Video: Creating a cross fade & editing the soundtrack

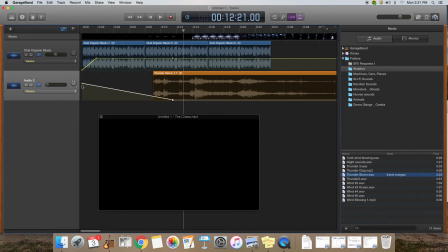[4:09]
I'm going to pull the volume here all the way down and pull the volume over here from the beginning down. Now I'm going to come over here to the other side of my timeline, create another handle, and do a fade out on this background music.
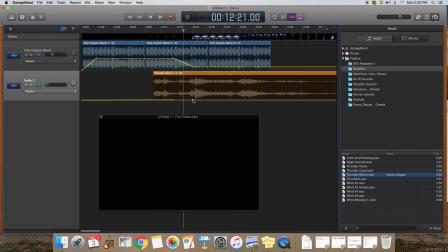[4:24]
And then I'm going to come into the thunderstorm, line that up, and I'm going to do a fade in. Okay, so while this sound fades out, this sound is fading in. That's what we call a crossfade. So let's see what it looks like and sounds like now.
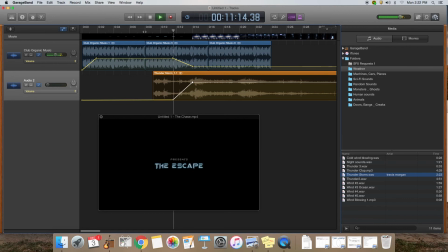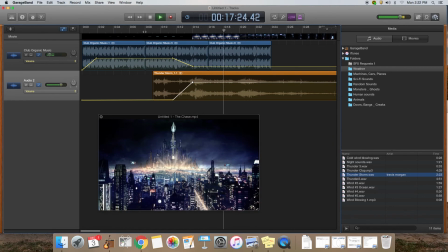[4:48]
So now you get a nice smoother transition from the background music into the storm music.
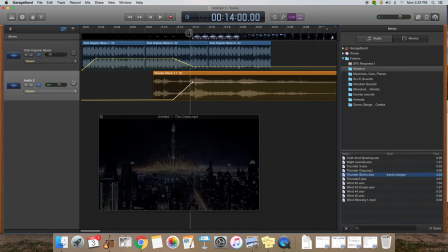[4:54]
Now I can adjust that even more if I want to make the crossfade longer. I can start the fade out sooner and start the fade in sooner, and then I can extend the fade out.
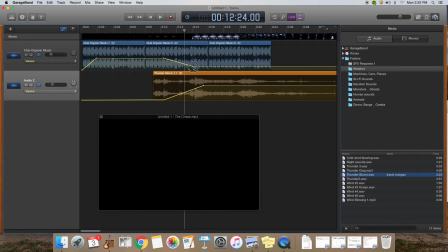[5:11]
I'm going to bring this a little bit, not quite so loud. So now I'm just shaping my crossfade so it sounds like I want it.
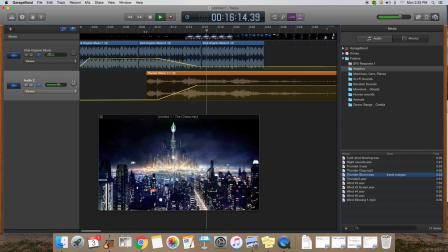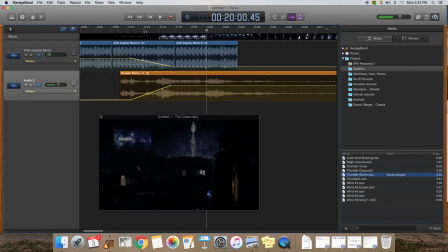[5:31]
So yeah, now I'm pleased at what that looks like and sounds like. So that's how you use a fade in at the beginning, and then the crossfade technique to transition between two sounds, which gives the soundtrack a much smoother sound, and it just looks and sounds a little more sophisticated. Okay, I hope this works, and I hope you're having fun working